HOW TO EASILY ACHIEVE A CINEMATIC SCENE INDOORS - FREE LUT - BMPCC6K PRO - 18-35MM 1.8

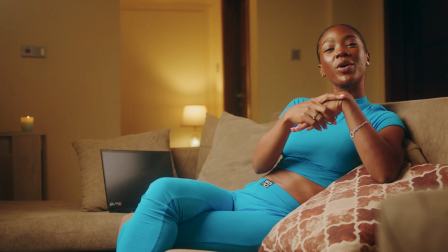(0:00)
Hey guys, welcome back to PHOTOSHOOT YouTube channel. My name is Jennifer, and today I'm going to be learning how to turn your living room space into a cinematic scene.
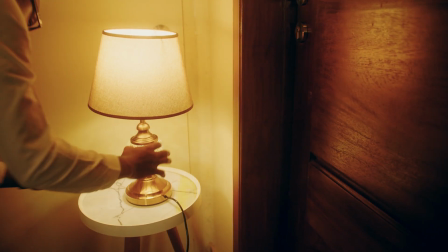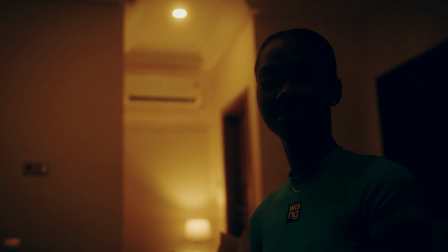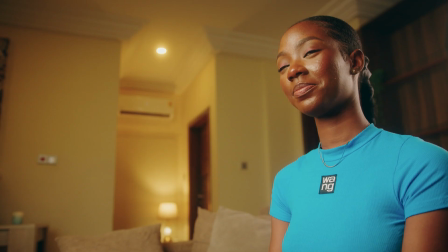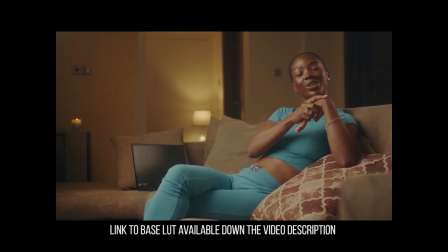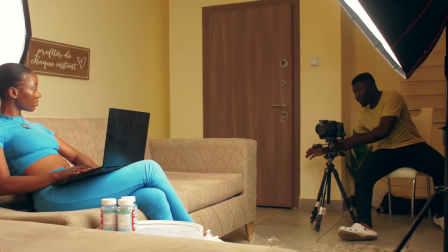(0:28)
In situations like this,
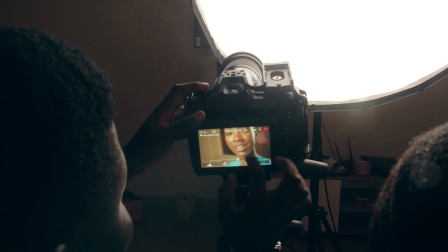(0:30)
I always go for a 2-light setup so that I can have one as my key lights for generally the illumination of the subject,
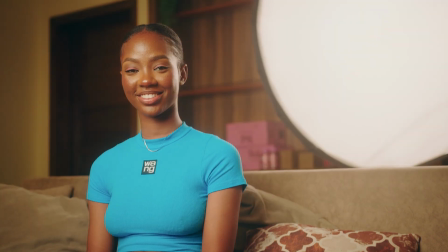(0:38)
as well as one from the right hand side, as you can see in this shot, remain here up depending on how your room is set up.
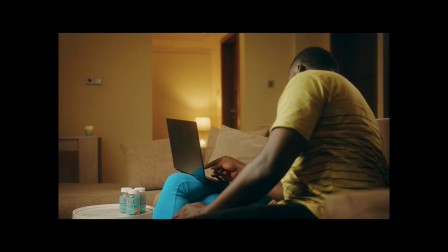(0:45)
All right, so basically that's what I do every time I have a situation like this.
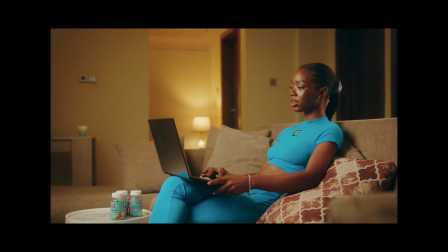(0:49)
And as my subject is stationary in the sofa, it's going to make my work a lot more easy.
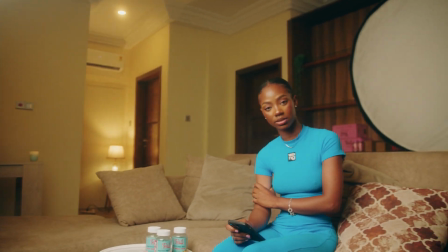(0:55)
All right, but of course you have to always make sure that your background is also looked after properly, just as much as your subject is taken care of.
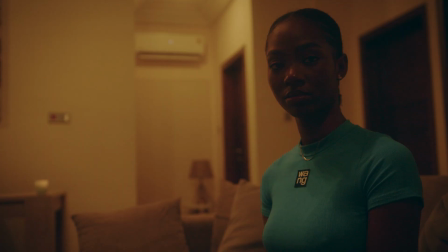(1:03)
So I placed in there, just like you can see in the background, a practical light,
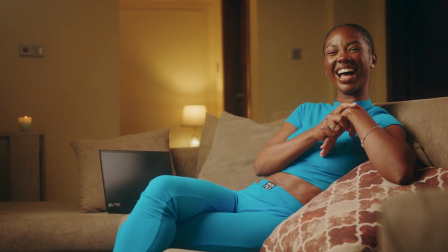(1:08)
and with this practical light is just to add onto the background, giving it illumination as well as adding onto the scene itself as a light.
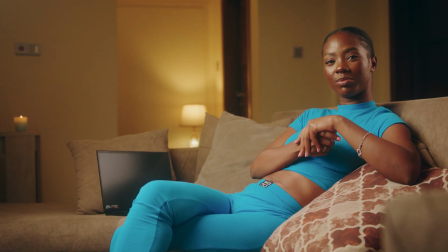(1:17)
So any light that you actually show in your shot is a practical light. So I have two.
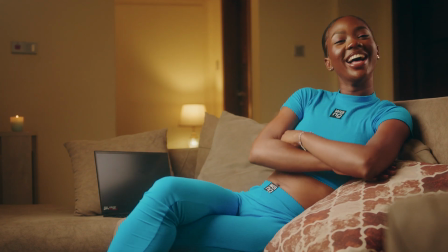(1:21)
One is actually doing a lot, which is the table lamp, and the other is a candle lit one,
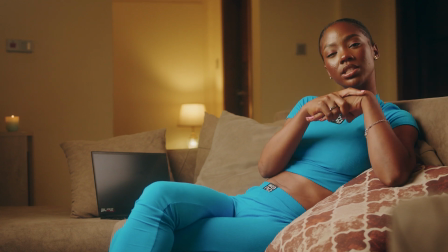(1:28)
which is sitting right there to the camera left on a table. So these ensure that the background looks visually appealing.
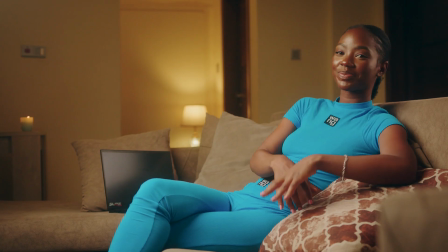(1:36)
The choice of color, talking about the outfit of my subject as well as the background, should always cohesively work together,
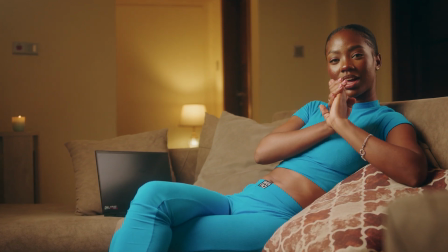(1:43)
because in my experience I've realized that yellow and blue really work hand in hand perfectly well.
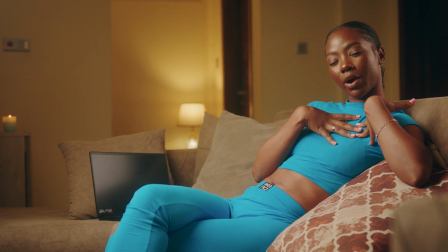(1:48)
And so because my subject was wearing that and the background had to look that way, you notice how much colors pop out and they all stand out.
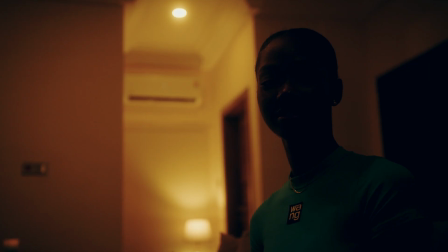(1:56)
Most importantly, the light positioning don't just illuminate your subject, but it also gives some contrast in the mood to the shots.
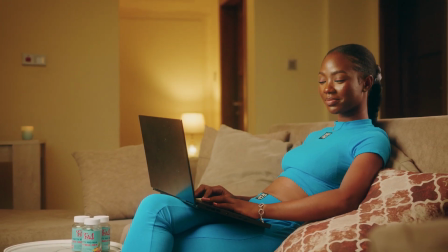(2:03)
I mostly go for indoor shots like this, where it's more contrasty,
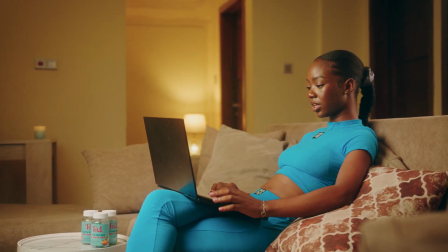(2:08)
because it helps you to select where you want to show up in illumination better, and when you have just a broad light that's hitting almost everywhere.
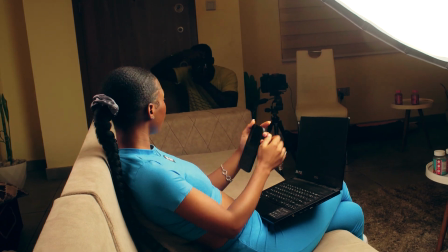(2:17)
But this particular style that I always go for helps me to separate every subject,
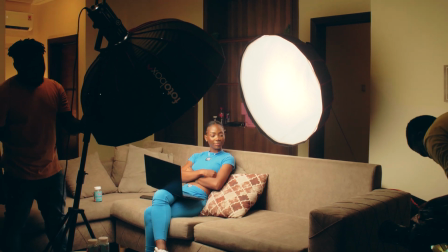(2:22)
every object in the scene, and give them separate attention without them clashing against each other, fighting for attention.
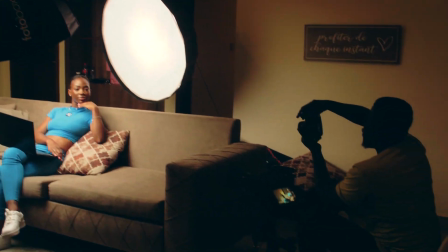(2:28)
So your composition amounts to a lot, just as much as your framing also does.
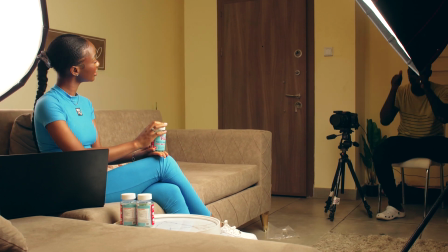(2:33)
In this situation, my camera isn't moving at all, sitting perfectly and comfortably on a tripod,
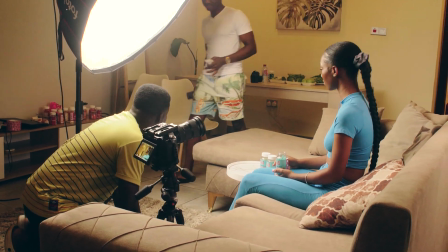(2:38)
and so everything that you see in the shot right now can always be changed, and you wouldn't have anything of an issue when you are editing in post-production.
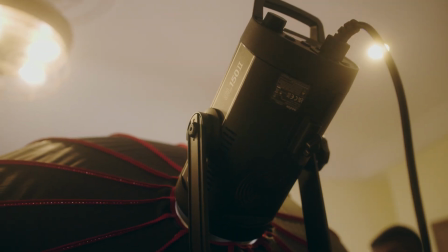(2:47)
I use the SL150, which illuminates the subject perfectly well, just like you're seeing.
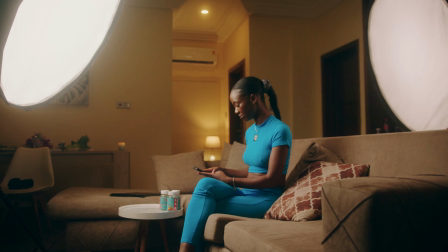(2:53)
And because you're shooting indoors and the time of day was actually in the evening, we didn't have light seeping through from outside,
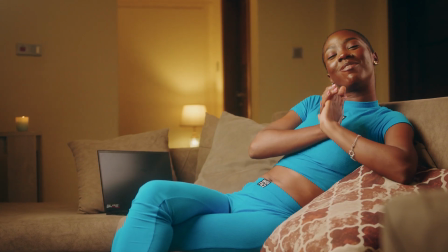(2:58)
no natural light interrupting what we are doing or interfering in the shots.
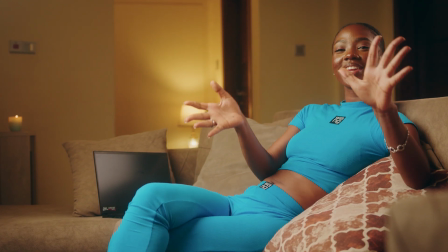(3:03)
So I could basically and easily manipulate the lighting and how it looks like.
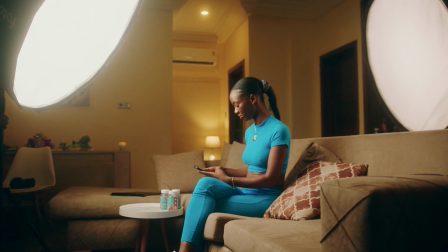(3:08)
So with my key lights, which is coming from the SL150W, once it's close to the subject, it illuminates it better.
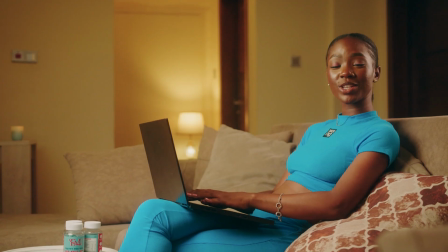(3:17)
But what I realized was that because I needed a lot more contrast, I needed to draw it even closer.
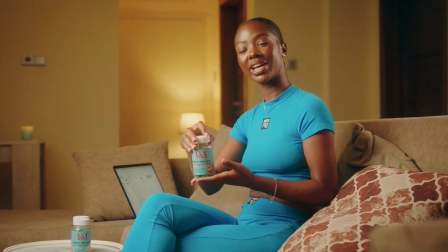(3:21)
But sometimes I risk having the softbox peeking into the shot, so I needed to back up a little bit,
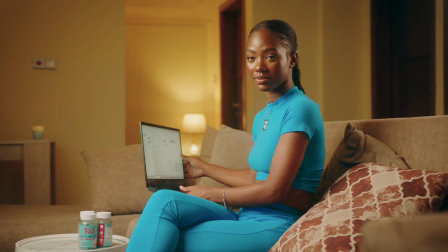(3:27)
which was quite of a hassle because I needed it to be as close as I could,
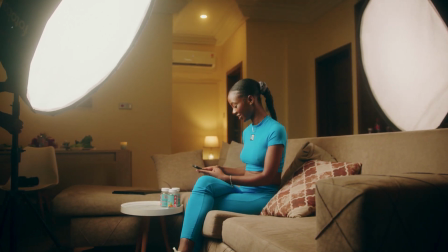(3:32)
and also because it was poking into that, I had to back up a little bit. So it was a give and take kind of situation.
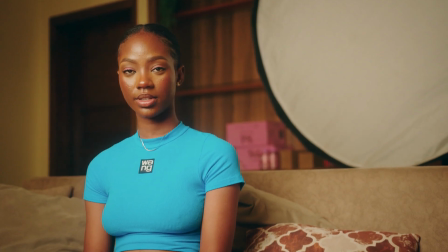(3:38)
So still trying to achieve the contrast and separation of the subject from the background, I needed to introduce that light which is coming from the right,
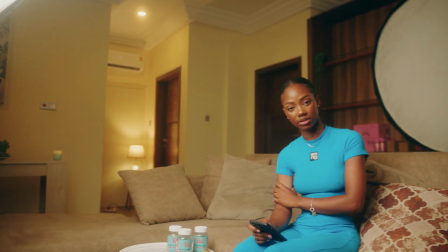(3:45)
which is also coming from a softbox, so that it's not too harsh against the edge of my subject from the right.
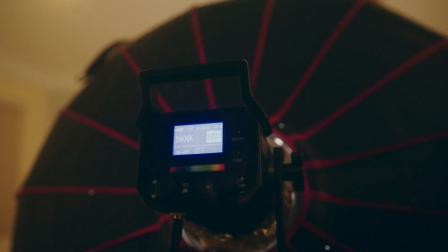(3:51)
So that's the Ambitful FL80 coming from the right hand side,
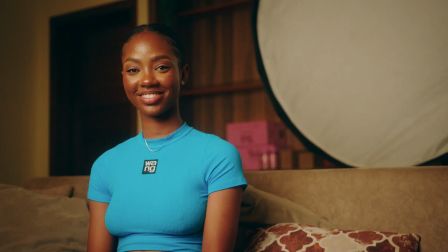(3:55)
which is shooting through yet another softbox again to soften the illumination.
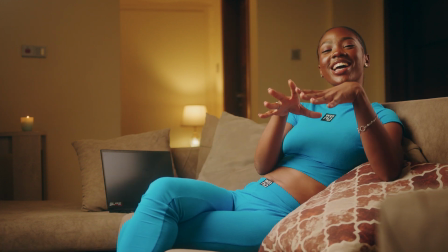(4:01)
And basically that's how I do it, because if I want to separate the subject and the objects from each other,
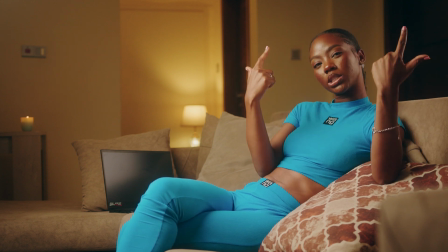(4:08)
I need to illuminate them as I go.
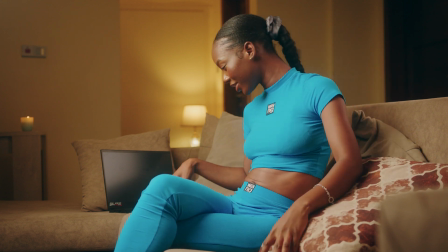(4:11)
So one light coming from the left, one from the right, hitting my subject is going to separate her from the background, which is going to be darkened.
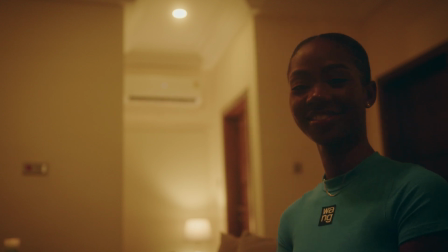(4:17)
And not to leave the background hanging just like that, a practical light, or two practical lights in my case,
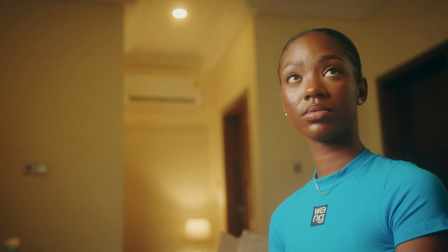(4:22)
are placed there to ensure that the overall composition and framing looks visually appealing like you're seeing right now.
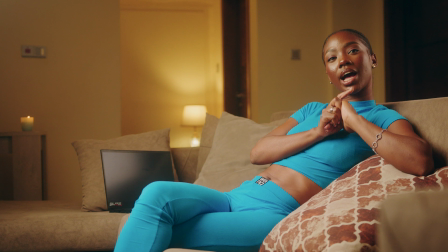(4:28)
And basically that's how we did it. You can also try this out in your space if you have a place that looks like this, or any indoor scene. You can put in lights and can have your subject illuminated and separated from the background, also keep the background also looking just as good.
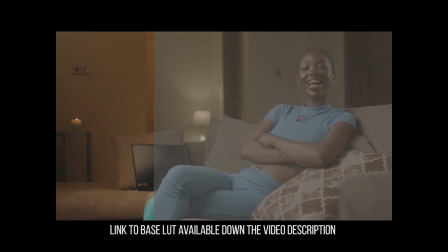(4:44)
And if you love the color grading that you see in this video,
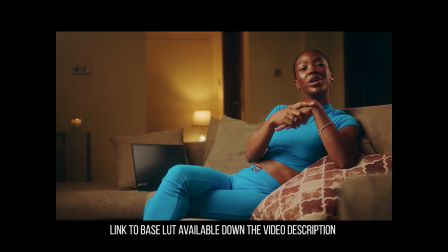(4:47)
I have left down there in the description below a link to the cinematic movie LUT, the base LUT you can use to get a look such as this, but ensure that your scene is lit properly for an effective application.
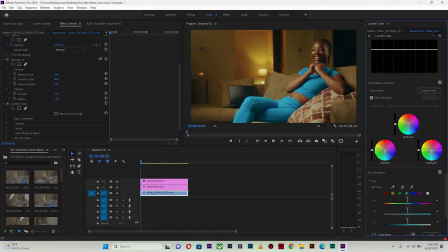(4:59)
And I've also made a video dedicated to how I apply the base LUT. So thank you very much for watching this video to the very end.
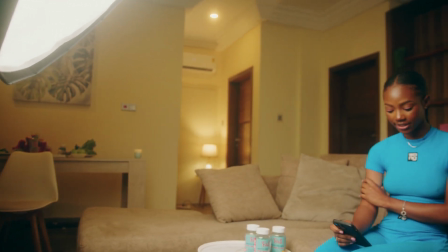(5:06)
If you enjoyed it, please give it a thumbs up, subscribe to my channel, and turn on the post notification button. And also, don't forget to leave a comment down there in the comment section.
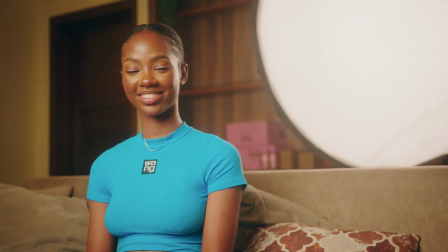(5:14)
I'm gonna catch you next time in the next video. Have a wonderful day. See ya.